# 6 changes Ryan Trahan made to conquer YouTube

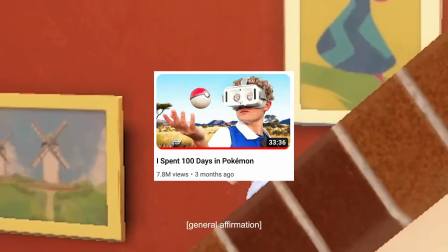(8:11)
And in the Pokemon video, the motivation was about reminiscing playing Pokemon back in his childhood and now wanting to experience that again.
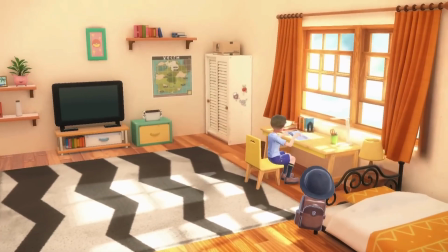(8:19) Pokemon has evolved so much since I was a kid. But that's alright, I'm an adult now. I bought my own Nintendo Switch.
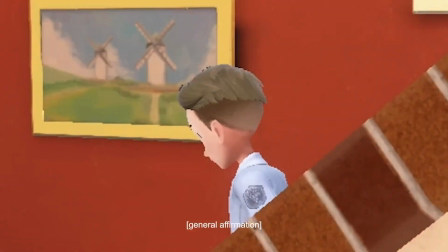(8:25)
And I know it's not always easy to link why the video matters to me, the creator, but doing so adds purpose and authenticity.
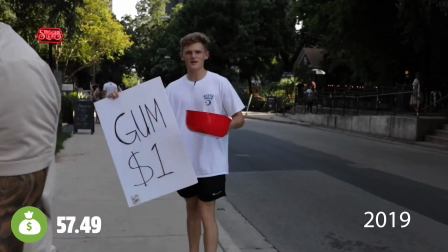(8:34)
Next, looking back at the penny series in 2019, there was a huge problem in the storytelling.
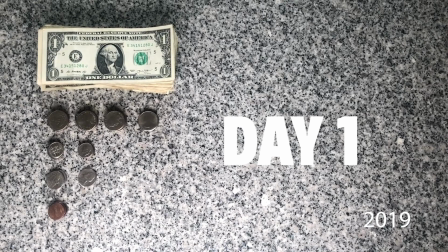(8:41)
By the end of his day 1, he had already turned his 1 penny to $57.
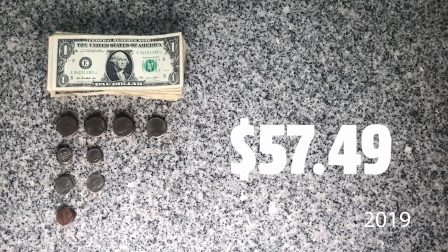(8:47)
Do you see why that is deeply concerning to the overall story? Now, if you take reference to the layers of motivation for this series,
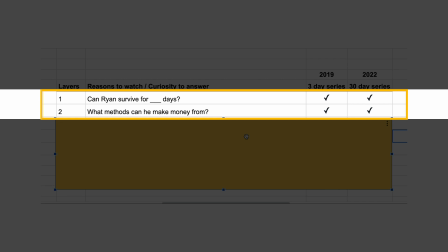(8:55)
the whole point of the series is to see if Ryan can survive on a single penny for 3 days, and what are the ways he can make money from nothing.
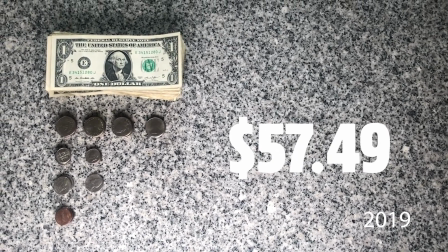(9:04)
Or if he can turn a single penny to $57 in a day, he can just keep doing that for the remainder of days.
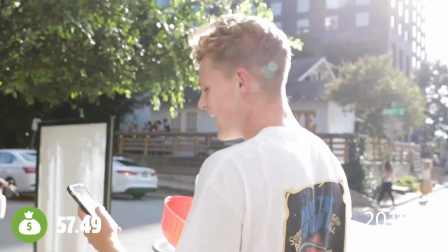(9:12)
Now sure, it wasn't easy, but there and then the story ended.
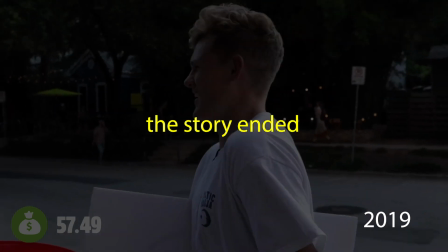(9:17)
He has already showed different ways to make money. What's the motivation for keep watching the rest of the series?
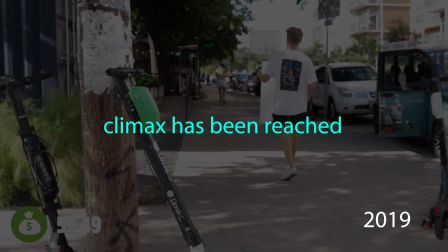(9:24)
By the first day, the challenge has been overcome, the climax has been reached, the curiosity of the audience has been satisfied.
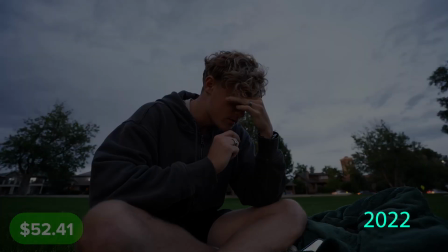(9:33)
But comparing that to his recent 30-day series, Ryan has changed the mechanism to which this challenge series works.
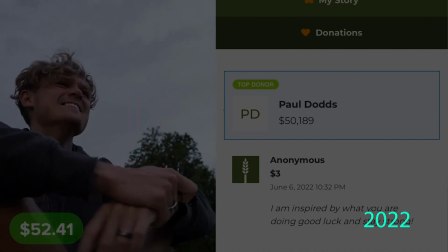(9:40)
He uses the fundraising as a way to meaningfully introduce challenge and suspense to the story.
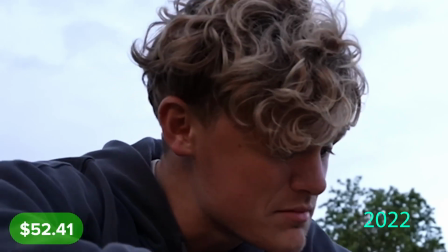(9:47)
If anytime someone donates $50,000, Ryan's wallet resets to a single penny.
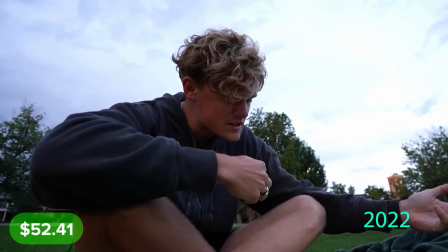(9:53) The Great Reset has been activated by none other than Paul Dodds.
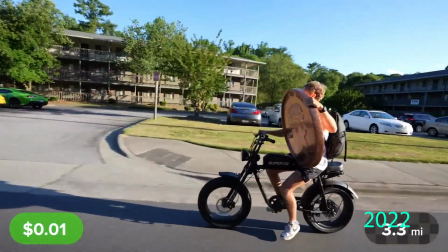(10:01)
matter how easy it is to make money on day 1, 2 or 3, it can all be gone tomorrow.
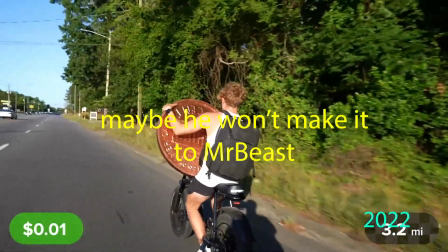(10:08)
And if he keeps getting reset, maybe he won't make it to MrBeast in 30 days.
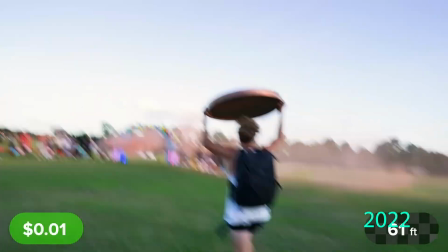(10:14)
Because of this challenge and suspense, you can be sure that the climax of the story will be at the end of the 30 days series.
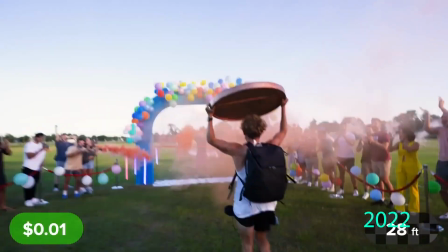(10:21)
A vast improvement to the storytelling if you ask me.
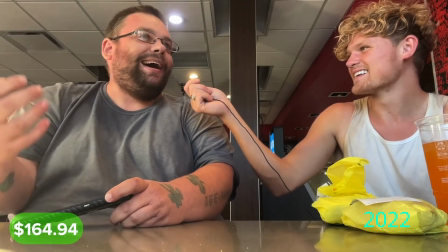(10:25)
The last change that Ryan made to the recent series was to deliver a message of inspiration.
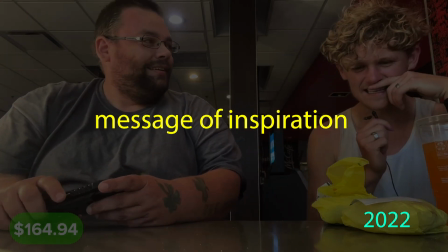(10:31)
Wherever he goes, he intentionally asks the people he meets for a message of hope.
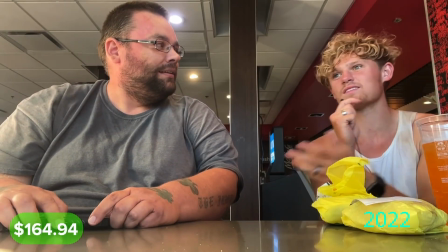(10:37) If you had the chance to just say one thing to the world, what would it be?
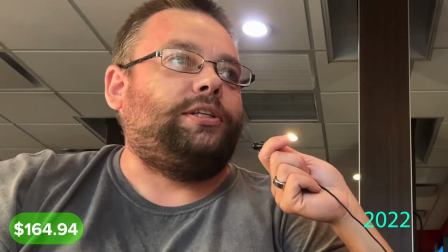(10:40) If you guys, anybody going through hard times right now, like just straight up be positive and keep moving forward and keep your head up.
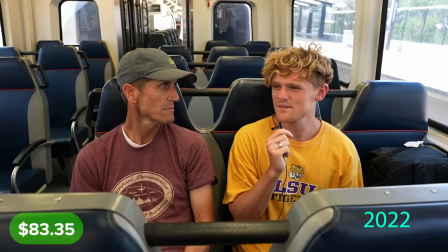(10:46) Just go for it, and if it doesn't work out, you know, that's fine. If you had a platform to just say one thing to the world, what would you say?
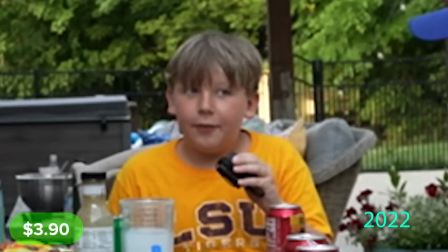(10:52) Get the most out of every experience. Never give up, never let down. Be kind.
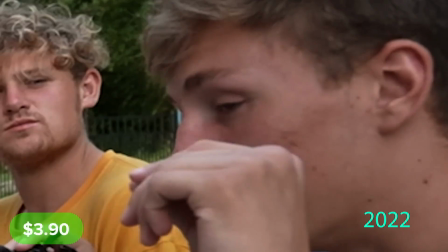(10:57) Talk to more people. Leave the place better than you found it. If you're a picky eater, don't be. Try good food.
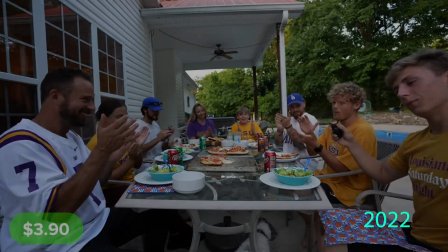(11:02) This is important.
In addition to that, he makes an effort to interact and connect with the people he meets along the way.
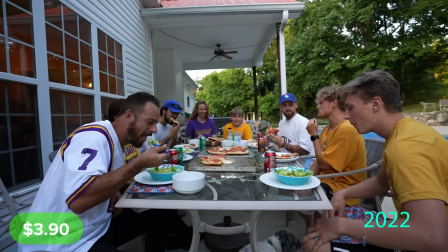(11:10)
He doesn't need to, but he chooses to go out of his way to interact and interview people.
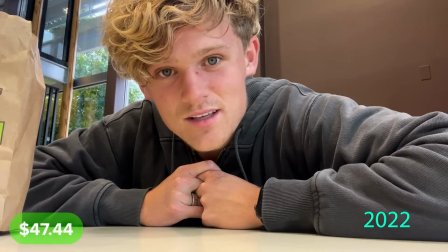(11:15) But I actually really enjoy just interacting with people, talking to people.
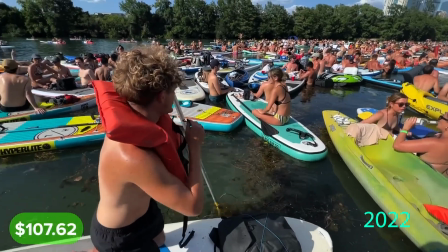(11:19)
In Austin, he rented a pedal board and went around the stream interviewing and catching balls with people.
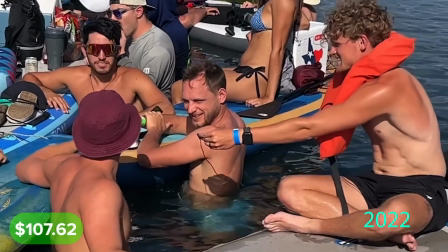(11:24) Guys, what the heck is going on? Just trying to enjoy the concert right now.
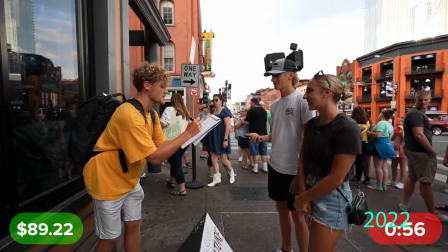(11:29)
In Nashville, as he was drawing caricatures of people for money, he's talking to them while trying to concentrate on drawing.
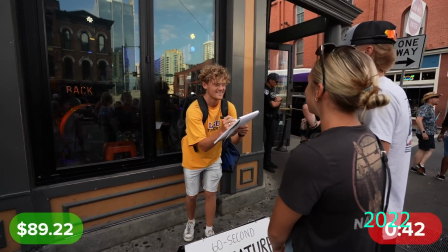(11:36) How long? How long have you been dating? Off and on since 7th grade!
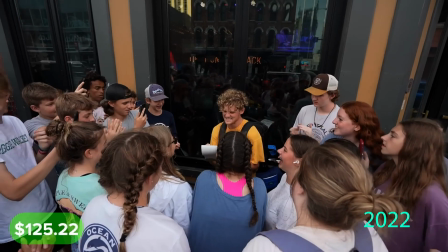(11:41)
Now he's so good at making people's day that crowds of people are drawn to him.
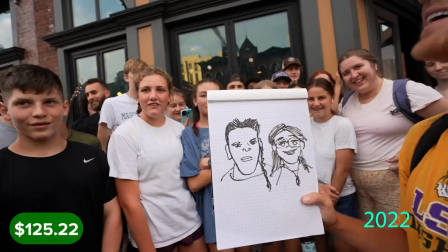(11:46)
By including them in the story and by spreading the joy that Ryan carries,
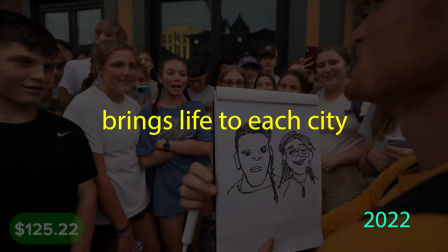(11:51)
it brings life to his city and it does inspire the viewers in a way.
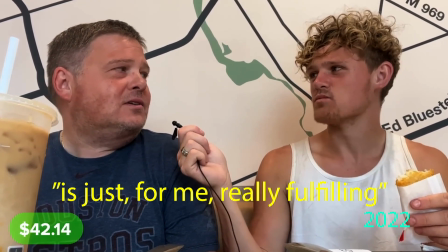(11:55) So the interaction between the people you meet is just, for me, it's just very fulfilling.
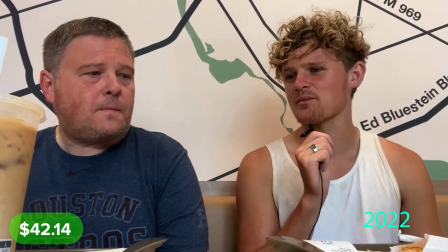(12:02)
It tells the audience that, hey, I'm not just here to survive and make a cool video.
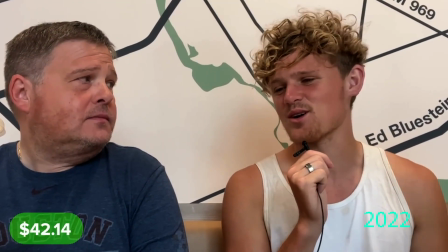(12:07)
I'm here to make people's day. And that is inspirational. That is not something he was doing back in 2019.